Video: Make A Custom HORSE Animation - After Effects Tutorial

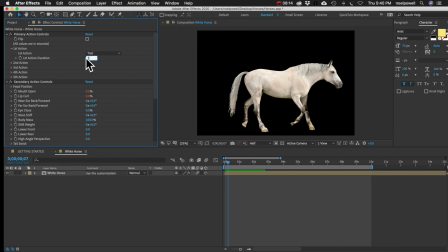And then also, I'm going to change this to graze. Graze is a little bit different because the horse isn't moving at a consistent pace it
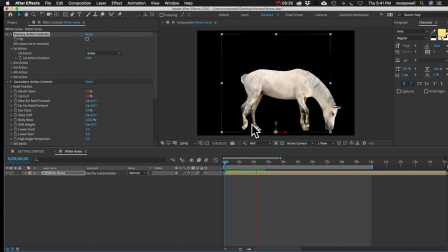actually takes a step and then stands still and then takes another step and it's all very erratic not erotic but erratic so it can be tricky and I know because I've tried to animate this horse to move
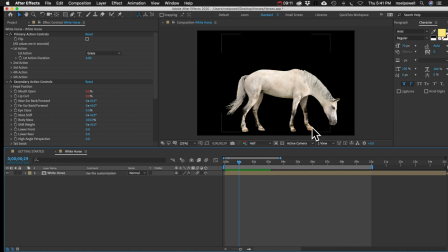across the frame at the right speed in sync with this graze action so what I did is I did all the hard work for you you're welcome just go in here
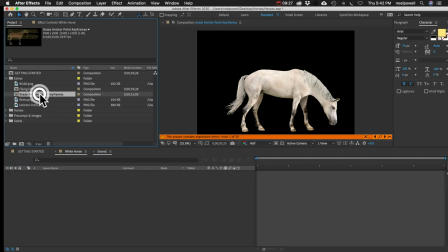in the extras folder you've got this comp that says graze anchor point keyframes and you got some instructions here but basically all
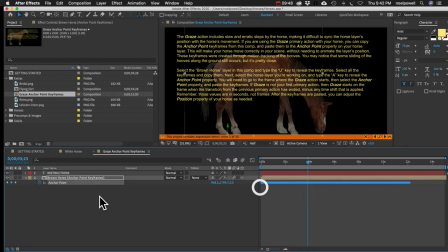you got to do you select all of these keyframes on the anchor point property
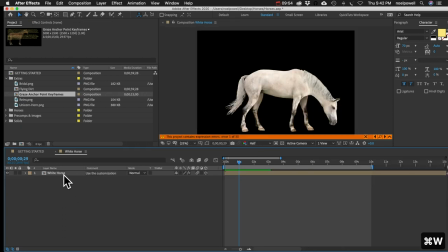here and you copy them and you go to your first frame or wherever your graze action starts and i'll hit the a key to reveal the anchor point and i'll select it and then I'll paste those keyframes.
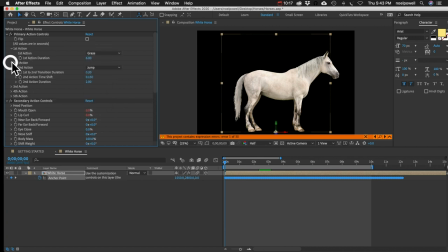Now, if graze is not your first action, but it's your second or third, you got to take into account the duration of the previous actions as well as the duration of the transitions so that you know where to paste those keyframes.
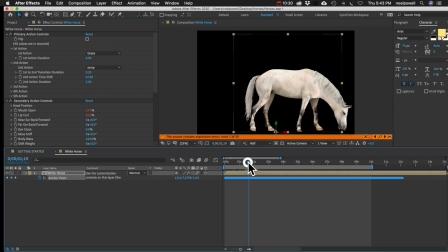They're going to paste wherever your playhead is. Okay, moving on to the secondary action controls.
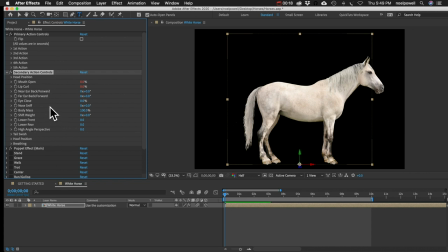A lot of these are pretty self-explanatory, so I think I'm going to go through these pretty quick. You can open the mouth and the lip curl and see what that does. That might be useful if you're animating your horse to talk, combination of lip curl and opening the mouth.
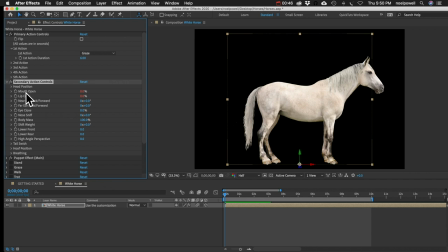If you were to use the graze action, opening the mouth and all that is already built into it, so you wouldn't need to animate these. Next we've got controls for both the near ear and the far ear. So you could do an ear twitch if you wanted to.
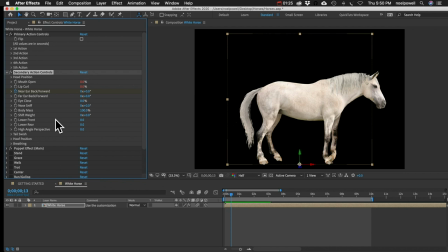I'll do this near ear. I'll add a keyframe. I'll hit the U key so we can see it in here. So that's our first keyframe.
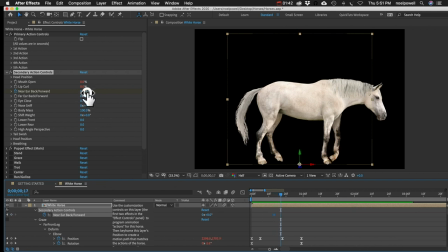I'll just move forward about four frames and I'll set this to something like negative 40. I'll go forward another four or five frames and I'll set this to, I don't know, 50.
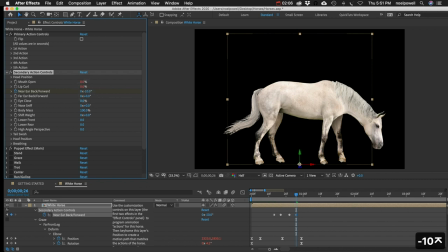Then we'll go forward four frames and we'll do negative 10. Go forward three frames and do like three. So you can see I'm just going back and forth, crossing over zero each time. A couple frames forward and I'll go back to zero and we can see what that looks like.
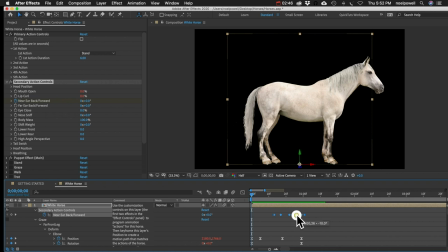That's okay. One thing I would do is to select all these keyframes, right-click them, go to Keyframe Assistant and choose easy ease. And that'll make the motion a little smoother. And I would use easy ease keyframes on all of these probably.
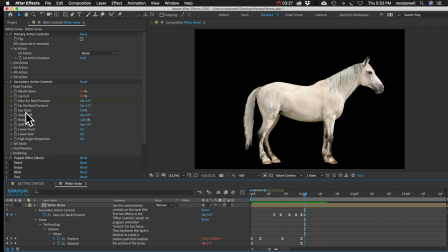It just looks a little more natural. You can close the eyes and you can make the nostrils flare open. Body mass is a fun one. You don't want to overdo it, but you can go about 15-20% in either direction.
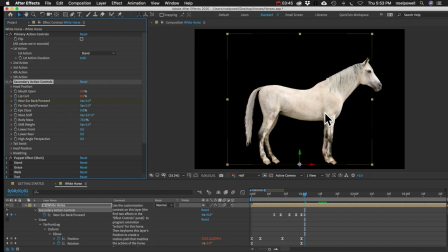And it's a good way to add some variation if you've got multiple horses you just make one horse a little fatter than the other shift weight it does just what it says so if he were running up a hill you might want to shift his weight forward like that
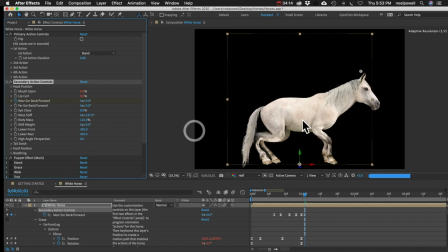lower front and lower rear I'm not sure why you'd want to use that I don't know maybe if he's tiptoeing and high angle perspective all
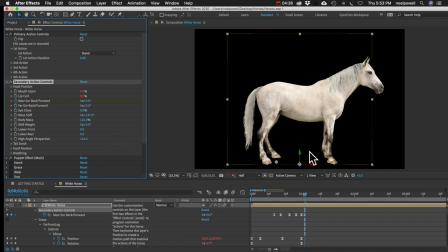that does is it raises the far legs so it looks a little bit more like you're looking down on the horse so if your horse is kind of lower in your scene you might want to crank this up a little bit. Tail swish is a useful one.
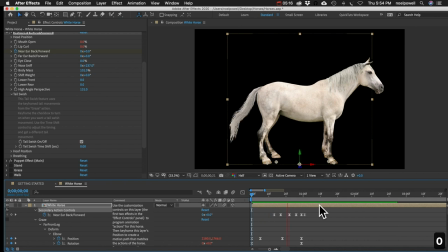You can turn it on or off here. You can see with it on, it does a variety of different tail swishing.